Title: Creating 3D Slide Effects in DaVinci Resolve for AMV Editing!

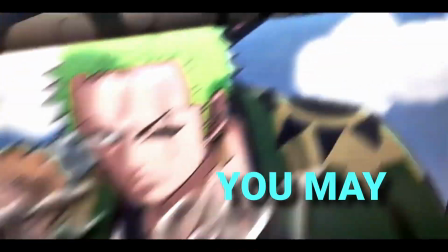0s
We are going to create 3D slide right inside DaVinci Resolve. You may have seen this before, but in After Effects, creating this in DaVinci is not easy. But stick with this tutorial, you'll do it. Let's get started. Let's start by creating a new Fusion clip.
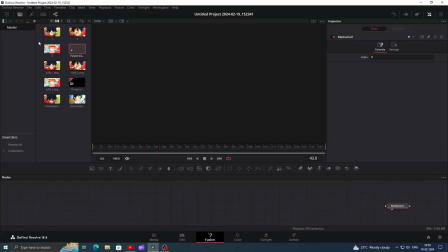12s
Once you've opened Fusion, add your first clip. Assuming you've already cut all the clips according to the music, select the clip and add an Image Plane 3D node. Next, add a Merge 3D node. Now, add a Render 3D node. Connect the output of Render 3D to the Media Out node.
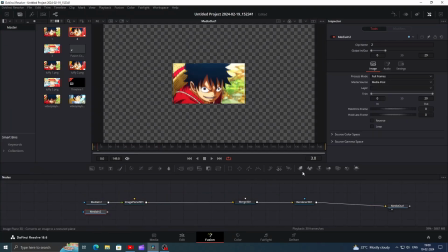26s
After arranging the nodes properly, add your second clip, add another image plane 3D node and connect its output to the Merge 3D. Repeat this process for each additional clip you have, then click on each clip and enable loop. Select the second image plane 3D node. Go to the inspector window and adjust the Z translation value to minus 3. For the third one, change its Z translation to minus 6. Repeat this pattern for each clip. This adjustment helps in positioning the clips correctly within the 3D space.
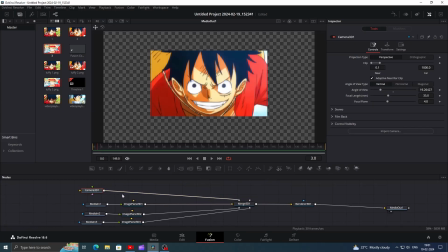52s
Let's add a camera. Connect its output to the Merge 3D node. Click on the Camera node, then adjust its Z-translation value to 1.6 in the Inspector window.
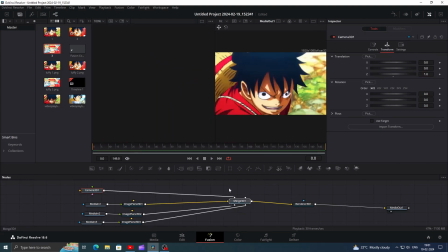62s
Enable two viewers. On the right will be our final output, and on the left, Merge 3D, so that we can adjust all the nodes. Let's position all the clips in the 3D space. Click on the First Image Plane 3D node. Go to the Material tab and decrease its opacity to make it transparent, allowing us to see the other clips.
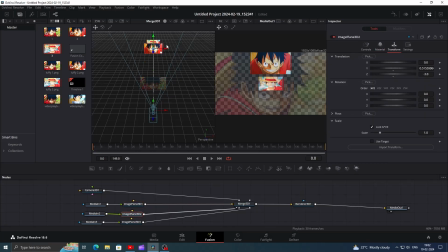78s
Now select the Second Image Plane 3D node and position it on the top right. Increase its size slightly. Around 2 should be sufficient. Then adjust its Z-Rotation to 15 degrees. Moving on to the third image plane 3D node, increase its size to around 3.
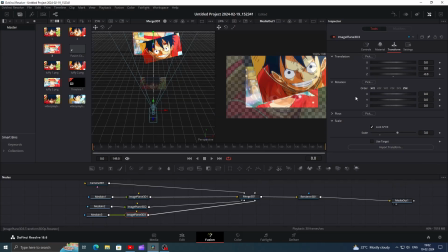96s
Position it on the top left.
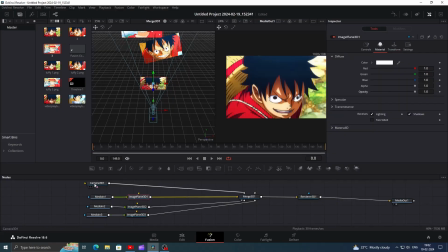102s
Change the opacity of the first image plane 3D back to normal. Let's refine the camera animation for a smooth transition. First select the camera node and add a 3D transform node, then add another 3D transform node.
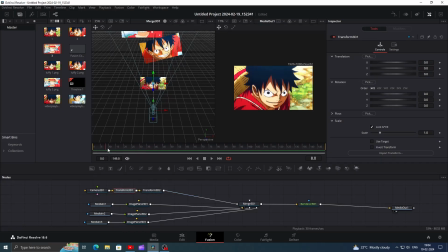113s
Click on the first 3D transform node, then navigate to around frame 10. Add keyframes for X, Y, Z translation and Z rotation. Proceed to frame 30 and change the Z translation to minus 3, ensuring the camera moves straight to the second clip.
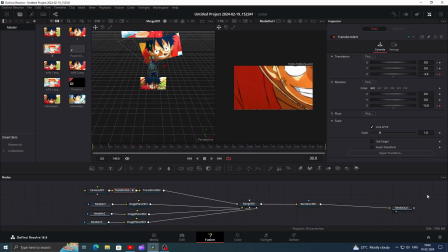130s
Adjust the rotation to 15 degrees. Next, fine-tune the translation to ensure proper visibility. Raise the wide position slightly to achieve a cutout look as the camera moves through the first clip. Let's preview it for a sec.
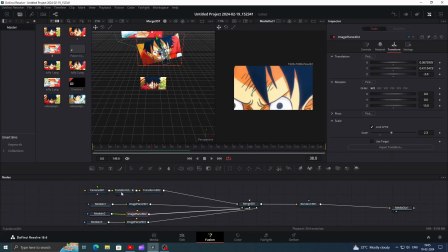149s
It looks good, but let me adjust the clip a little. Navigate to the spline editor and enable the visibility of the curves. Select all the relevant curves together and press S on the keyboard. Next, press T to set the tangents to smooth.
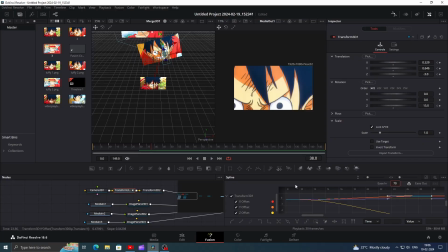163s
Click on the lock icon and adjust the value to around 70. This adjustment helps in smoothing out the animation, ensuring a more natural and fluid camera movement. Let's refine the animation further. At around frame 25, select the second 3D transform node and add keyframes for the same values as the first one.
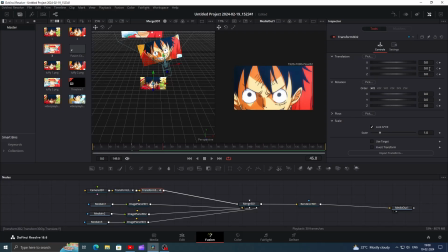183s
Proceed to frame 45 and adjust the XYZ translation. Increasing the Y value will enhance the cutout effect as the camera passes through the second clip. Change the Z rotation to minus 15 and the Z translation value to around minus 2. Fine-tune these values until you achieve a smooth transition.
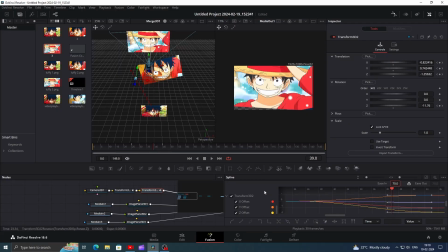197s
Now return to the spline tab and repeat the previous steps to ensure smooth animation curves for this segment as well.
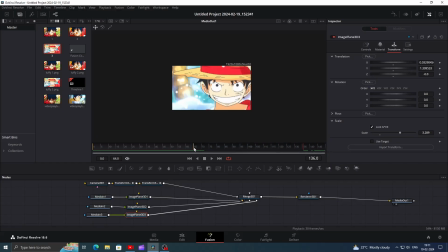203s
I did some adjustments to the XYZ translation of the transform 3D and image plane 3D nodes linked to the clip. Let's take a look at the results of these modifications. Finally, let's enhance the rendering quality. Click on the Render 3D node, then go to the settings. Enable motion blur for smoother motion rendering.
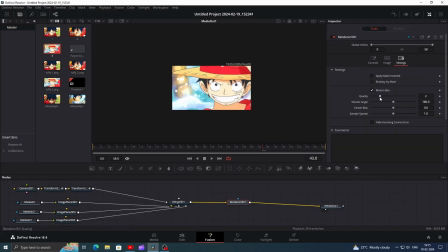219s
Increase the quality settings to tend to ensure high-quality output. Here are the final results.